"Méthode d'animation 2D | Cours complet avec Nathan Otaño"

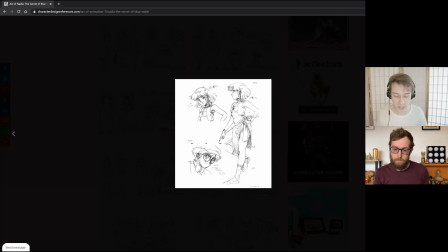4:03 Et on en reparlera à l'étape du tie-down, comment vous pouvez utiliser un model sheet pour flipper le model sheet sur votre anime pour être encore plus solide derrière.
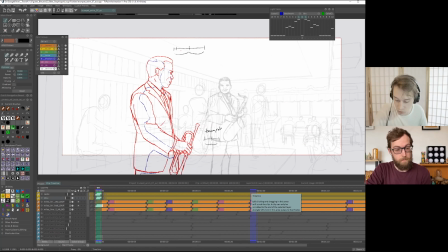4:10 C'est quelque chose qu'on peut très facilement faire avec TV Paint. Donc ça, on peut imaginer que ce soit des layouts. En général, il y a aussi l'ombre qui est dedans. Est-ce que les layouts sont souvent les poses extrêmes, du coup, ou pas forcément? C'est plutôt des poses qui vont servir à poser le design, la perspective et l'échelle du personnage.
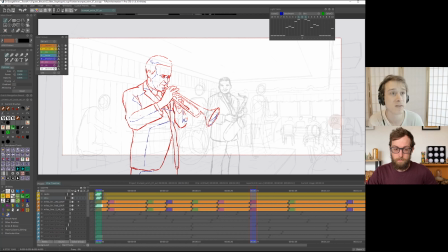4:28 C'est-à-dire que si vous avez un personnage qui marche dans la perspective, il va falloir vraiment les poses qui vont être utiles, c'est la pose la plus proche, la pose la plus loin. Éventuellement, si par exemple à un moment il grimpe sur un rocher et il s'assoit, bah, faut la pose où il est assis sur le rocher.
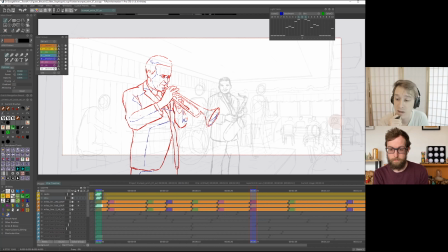4:42 C'est tout ce qu'on ne peut pas vraiment deviner en termes de dessin. Quand c'est des légères variations de pose entre deux mouvements, on peut imaginer que la personne elle va être capable de partir du premier dessin et d'imaginer le deuxième. Ici, par exemple, si on a deux poses, c'est plutôt parce qu'on a un profil et un trois quarts de tête.
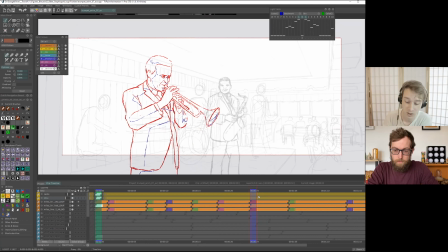5:02 Et du coup, ça permet d'avoir le design de ces deux endroits. Si j'avais que le trois quarts face, c'était pas évident de designer le profil. Donc, ces deux-là permettraient d'eux. Par contre, si je prends cette dernière pose où il serre un peu la trompette, elle n'est pas non plus très différente de la première.
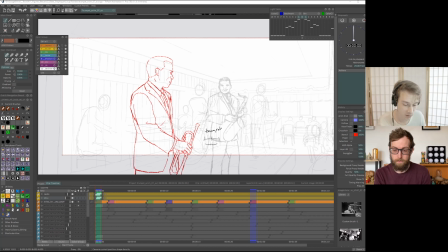5:19 On peut peut-être se permettre de ne pas la faire en layout. Une fois qu'on a chopé le brief du réalisateur, il faut bien se dire que la priorité quand on fait un plan d'anime, même si là on parle de faire... Les gens qui regardent la vidéo ont envie de faire des jolis animes très techniques, très bien animés, mais vraiment, le but, c'est quand même de raconter l'histoire que le plan doit raconter.
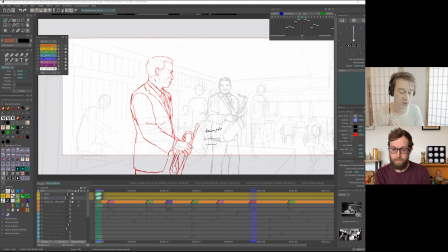5:36 Si l'anime, elle n'est pas parfaite, ce n'est pas grave. Le but, c'est d'être au plus clair, au plus simple, chercher à servir les intentions, chercher même à magnifier les intentions, même si ce n'est pas votre animation préférée. Il faut aussi avoir en tête qu'il y a des problématiques de production et que donc, du coup, si vous avez un certain temps pour faire l'animation,
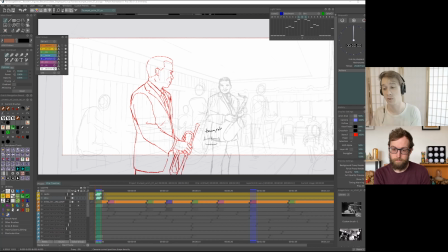5:56 soit vous dites bah, ça ne va pas être possible, vous demandez au chargé de prod d'avoir un peu plus de temps, mais il faut le faire plutôt à l'avance. Si vous êtes en retard sur un plan, ce n'est pas grave, ils ont l'habitude. Mais par contre, il ne faut pas que ce soit vous qui veniez ralentir la prod parce que vous essayez de faire trop bien,
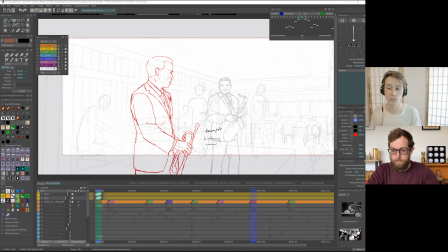6:11 alors qu'au final, on attend de vous plus de répondre à une intention narrative qu'à une certaine qualité d'animation. Oui. Si à l'inverse, vous êtes sur un long métrage où tout doit être très, très parfait, très carré, c'est peut-être à ce moment-là qu'il faut pousser au plus loin possible et prendre du temps dessus parce que de
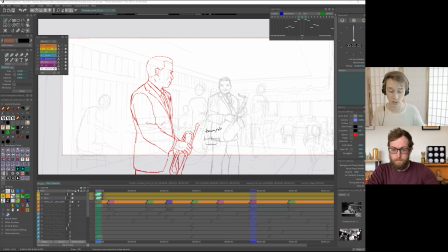6:26 toute façon, tous les gens de la team sont sur cette même longueur d'onde de faire un beau plan. Par exemple, pour ce plan-là, qu'est-ce que tu as donné comme intention ?
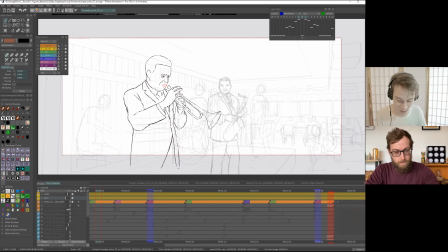6:33 Là, c'était pas très. J'avoue que c'est pas le plan le plus narratif du monde. Je l'ai pris parce qu'il est. Il est simple, mais en gros, on récupère Miles qui regarde d'autres musiciens de son groupe improviser. C'est à son tour, il va se mettre à faire un solo.
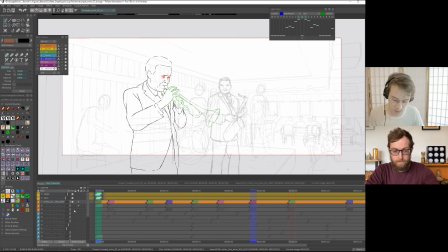6:47 Et ce qui était intéressant, c'est dans le regard qui se concentre et puis qui joue, mais de manière assez, assez ténue, quoi. On essaie vraiment de le faire commencer à jouer son solo sans aller trop dans le joyeux. Par exemple, on aurait pu avoir un plan où l'animateur, il serait dit, il va faire un petit saut sur place, être content de jouer de la trompette.
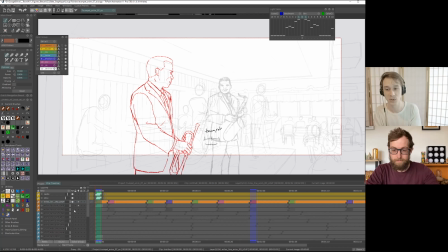7:07 Il va... Mais là, on est dans un côté club de jazz new-yorkais, assez calme. Lui, il joue souvent de manière... Il a une posture assez classique, d'ailleurs qu'on n'a peut-être pas forcément bien chopé, mais où vraiment, il a cette courbure en S, on le voit sur toutes les photos de Miles.
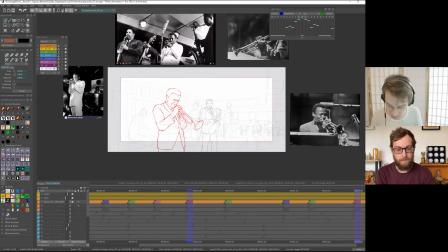7:23 D'ailleurs, je crois que j'ai les photos autour, mais il est souvent comme ça, un peu sur le dos.
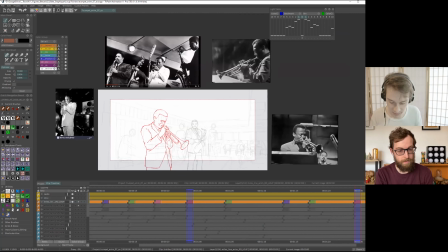7:28 Et il a le style français, quoi.
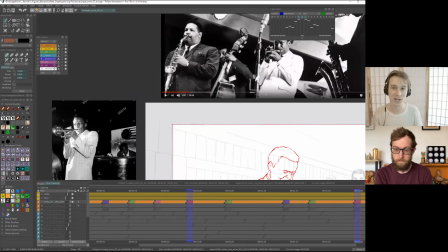7:31 C'est pas un trompettiste de la Nouvelle-Orléans, ultra joyeux, qui fait énormément de notes, qui fait des trucs très tenus.
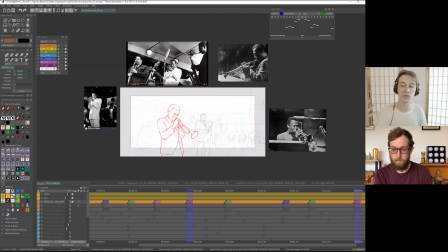7:37 Du coup, nous, l'idée, c'était qu'il était content de voir les autres jouer, il se concentrait et il commençait sa partie. Donc, la narration était là-dessus et on a passé un peu de temps sur la subtilité justement des sourcils, du regard. Et c'est pour ça que je demande au niveau des intentions, parce que même sur un plan aussi simple que celui-là, il y a forcément des choses...
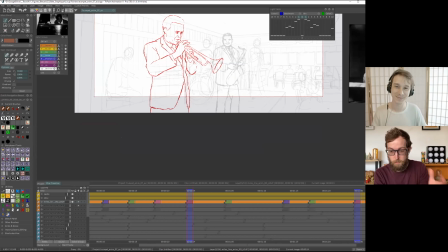7:55 Il y a forcément des choses en termes de gestes, de poses, de combien de temps ça dure et tout ça, quoi.
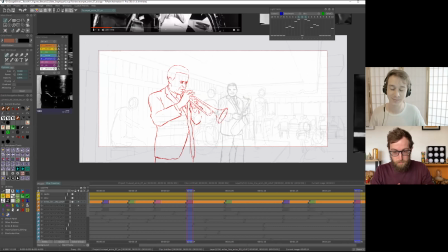7:59 Peu importe le plan, il y aura toujours des choses à définir comme ça.
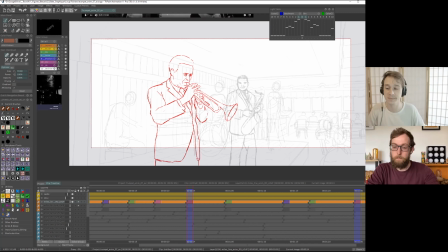8:02 Il faut se dire aussi qu'on a un storyboard qui est censé être quand même assez... normalement, hein, pareil, si ce n'est pas votre plan à vous, vous avez un storyboard assez clair.